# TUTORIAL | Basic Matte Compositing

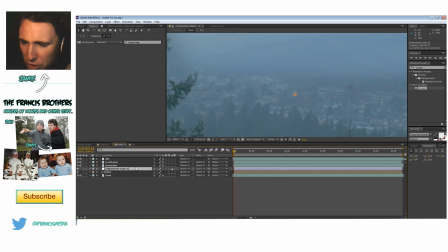I'm going to add a overall adjustment layer to the whole shot, but it's going to be a masked area just around the fire to kind of get a nice glow coming off the fire. It's going to be very subtle.
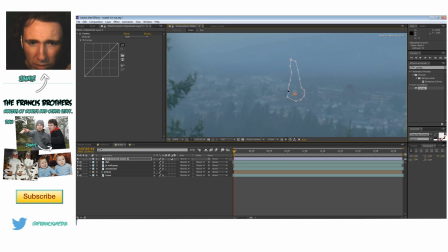Again, I'm just going to add curves to it, to the fire glow. I'm going to click to red. I'm just going to turn the red up a little bit.
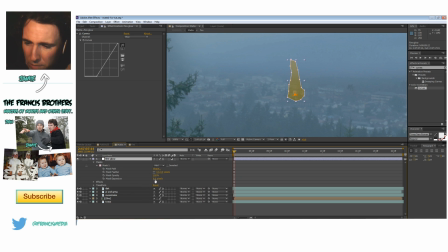But I'm going to turn this mask way down. I'm actually going to, what I did there is I expanded the mask down, way far down, and then I'm going to feather it a lot as well.
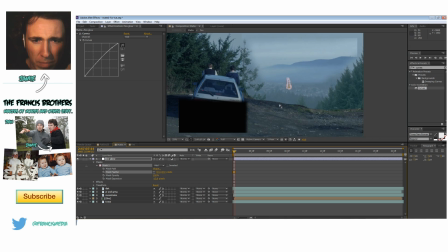Almost like a super feather. 95. Really just blur it out. Just have the ever so slight glow on the whole shot.
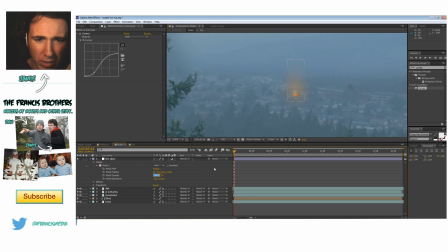And I'm actually going to turn down the opacity on the mask as well to about half. 55. Maybe 75. There. I'm actually going to make the mask spread out a bit. Here.
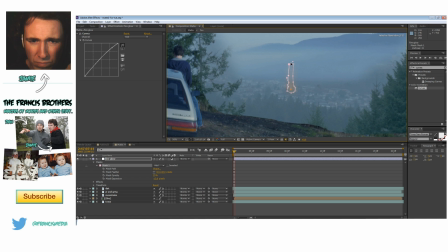Because it's been burning for a while. That's kind of what it's supposed to be doing. Again, I'm going to turn it down to 60.
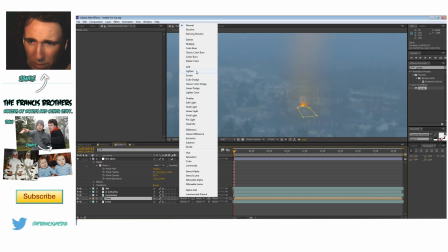One little added thing is on the fire, I'm gonna change the blend to something a little bit more subtle.
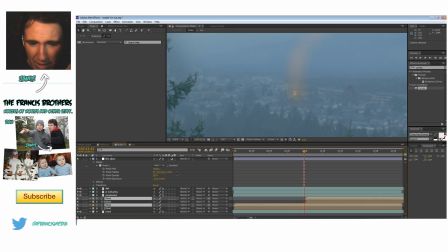Like a soft light. Make another. I duplicated them again. I just clicked edit duplicate. Just gonna add another fire in the same area. Just
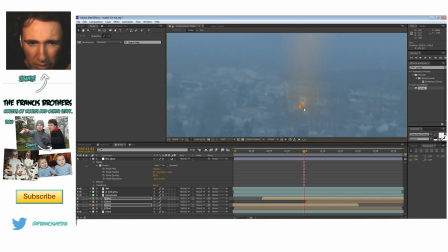change it up ever so slightly, just to make it look a little bit bigger, but just again still small. If that makes any sense.
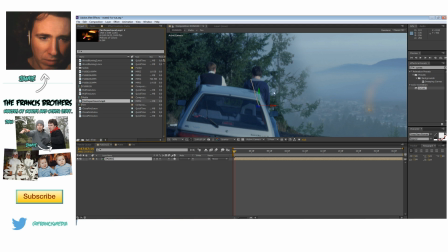One more added thing is I also have this little a shot of a fire truck,
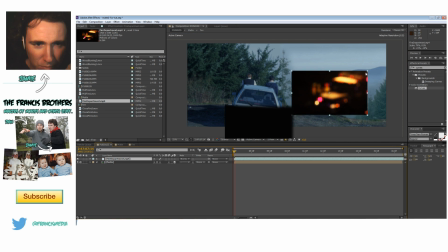and I'm gonna put that really far away, and it's super blurry, but you won't be able to see it. But it's got this
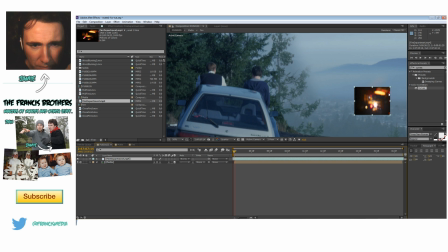cool little flicker to it, and we'll kind of put it way in the back.
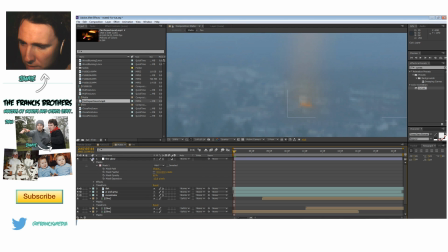Oh, putting the wrong thing here. So I just dragged it down into our composition here.
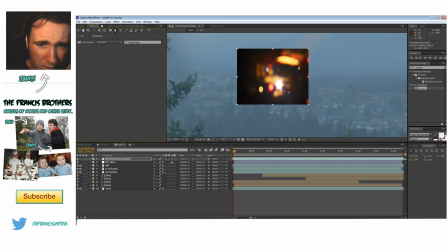I'm going to mask around it. If you can play it here, it's got these blinking lights, and I like it, and I want to add this in. So I'm just going to crop around, sort of like the lights. It's a static shot, so you can kind of do what you want with it. I'm going to do this.
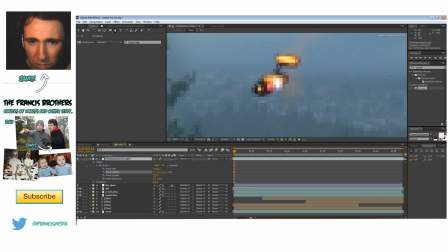I'm going to do that. I'm going to feather it a ton.
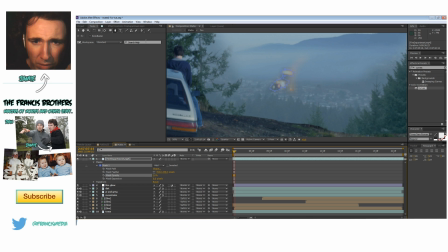Change the opacity way down. Because again, it's supposed to be fairly far away.
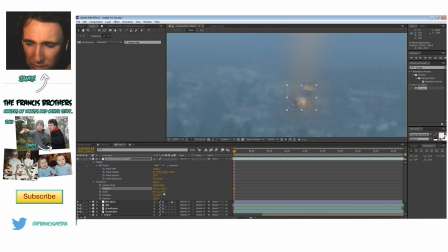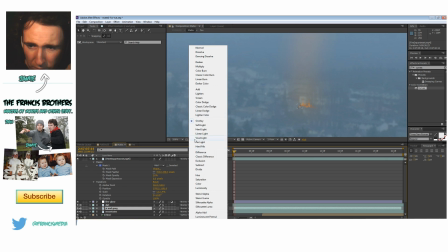Blend it in a little bit better. And I might stick another one.
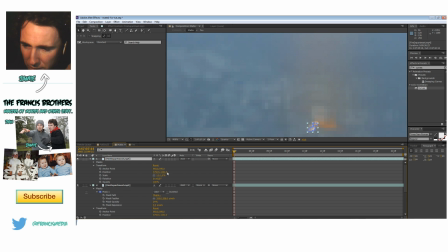So I just duplicated it again, and I'm going to move one over. Rotate it so it looks a little bit different. And I think that's going to be all I do.
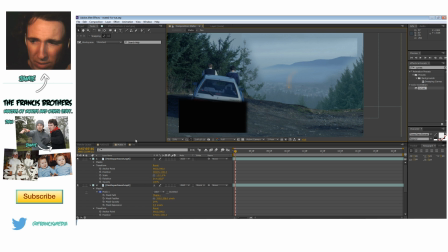I hope this helped out. Just your basic, kind of a basic matte shot.
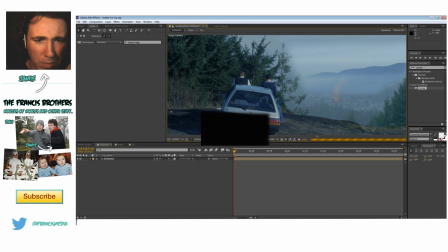We didn't do any 3D matte shot stuff. Maybe we'll do that next time with a moving camera. Maybe a matte painting matte shot part 2.